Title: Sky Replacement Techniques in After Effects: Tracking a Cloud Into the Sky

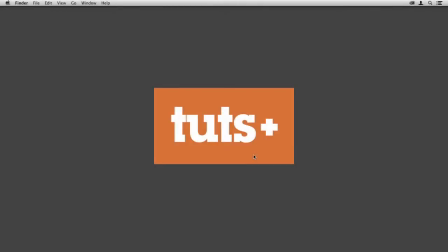0s
Hello, this is Christopher Kenworthy and welcome to Sky Replacement Techniques in After Effects.
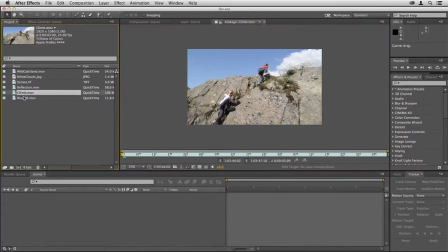5s
I'm going to take the climb clip here, drop it onto the Create New Composition button,
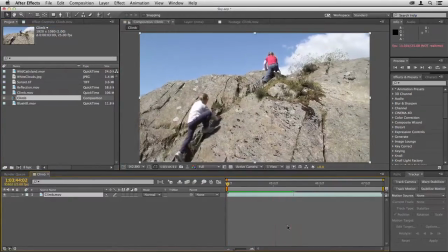10s
and when we play through this you can see that there's a little bit of movement in there, and so we're going to have to track this if we're to put a new sky in. This is about as simple as it gets. The basic technique is track the motion in the shot, then get rid of the sky using one of the many techniques that I show you, and then put in a new sky.
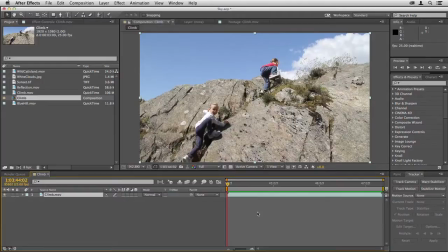29s
So this shot is from a sequence that was filmed on a largely cloudy day, and so this image of the blue sky doesn't quite fit. So to get it to edit in properly, we need to add more clouds. I'm going to show you many different ways to get rid of the sky, but in this case, rather than getting rid of it, we'll just add to it.
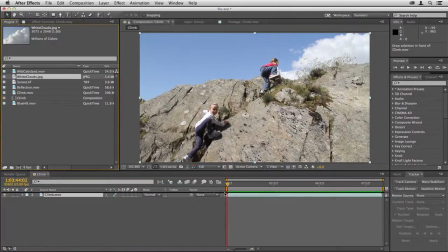48s
So I'll drag the white clouds into the composition, and now I'm going to change the blending mode.
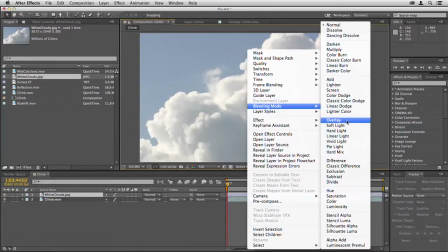58s
Right-click and go to Blending Mode Overlay.
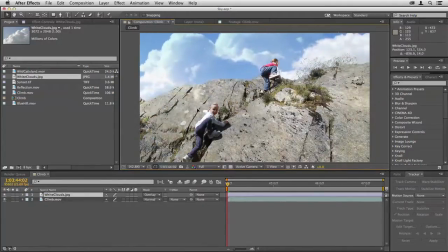62s
And you can see there that where the clouds are over the blue sky, we get a fairly good approximation of what's over on the right. So we could just add those new clouds in and they'd look pretty good. You can try different blending modes depending on the shot.
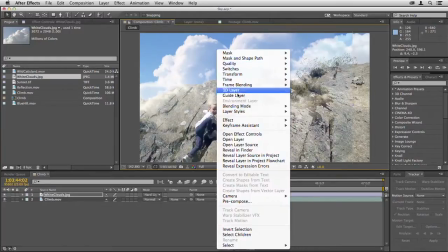78s
Hard light might work better. I think that actually does work better for this shot. You could even try linear light for some.
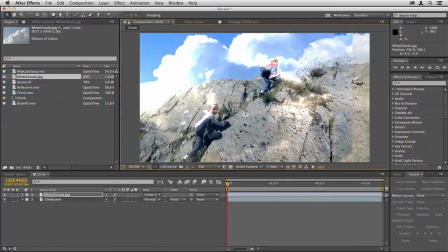84s
Doesn't work here. It's worth trying all these and seeing what works best for the shot.
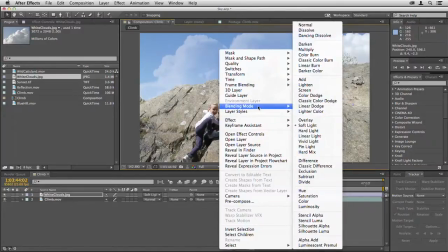89s
Sometimes something as subtle as that, which is soft light, will work if you only want an impression of cloud.
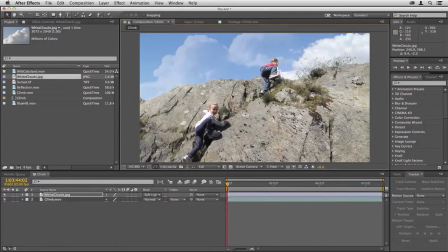95s
But because we've got this bright white cloud on the right of the image, we probably need to go for hard light. Now, rather than trying to fill the whole frame with cloud, I'm just going to position it so we have a little more cloud coming over the top of the ridge here so that it matches what's on the right.
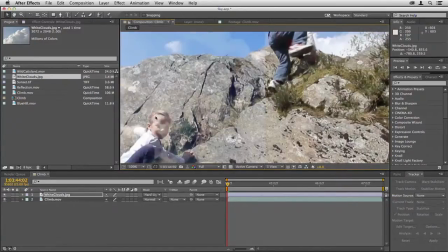113s
Now I need to zoom in and draw a mask over this edge.
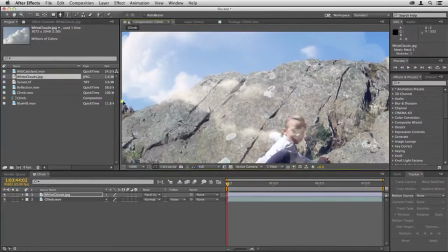120s
So I'll select the pen tool and then I'll just click my way across here around the edge of the rock. I have to be quite accurate with this. Sometimes with masking you can be
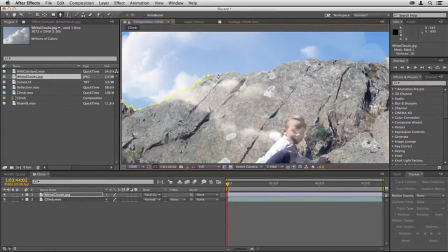134s
inaccurate and you get away with it, but here, because the rock edge is so sharp, we need to be fairly accurate. And one way to be accurate is just to make lots of little small clicks like this.
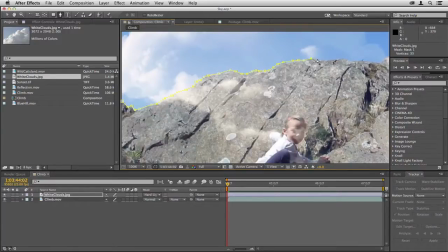148s
So working my way across, and I'll be able to test this, and if it's not right, I can make adjustments later.
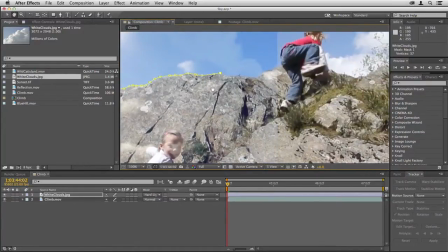156s
Just hit H to bring up the hand tool, then G to go back to the pen. Now when I get to this point, you can see that the sky here is much too blue compared to the real sky.
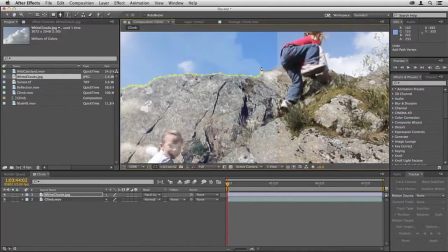171s
So rather than masking out across the rock, I'm now going to start drawing the mask around the cloud itself.
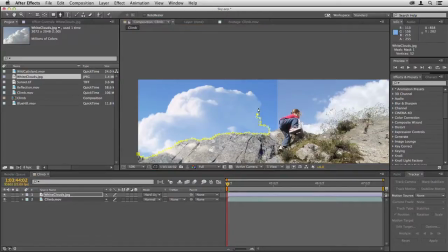178s
I can be a little less accurate here because the cloud is quite soft and we're going to be feathering that edge. So I'm clicking fairly close to the edge of the cloud, but not being so cautious that I'm trying to get every little crinkle and detail of that edge.
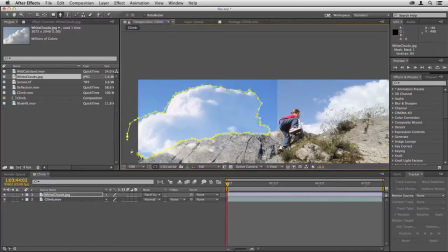195s
I'll just go out here to the side, and once I'm off the image, I'll just click back round to the end of the mask, and that's now complete. If I click off, you can see that's not a bad result straight away. We do want to feather that.
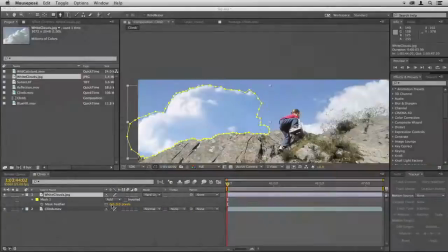209s
One way to do that would be to hit F and then just drag these numbers up to increase the feather. I think you could be satisfied with that overall. Perhaps though, the blue on the right is not blending properly with the blue of the real sky.
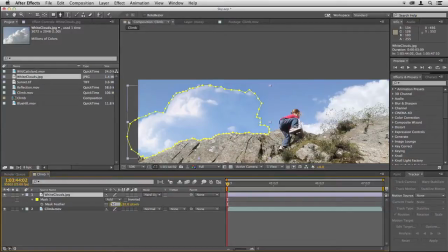228s
So instead, I'll set this feather back to zero, and then I'll use the Mask Feather tool. So up here, choose the Mask Feather tool, and then just click on any point over here and drag the mask out like that.
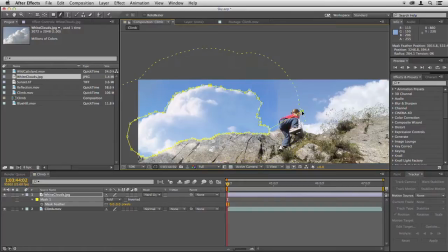243s
I don't want to go too far. You can see if I go too far, I just get the hard edge of the frame there.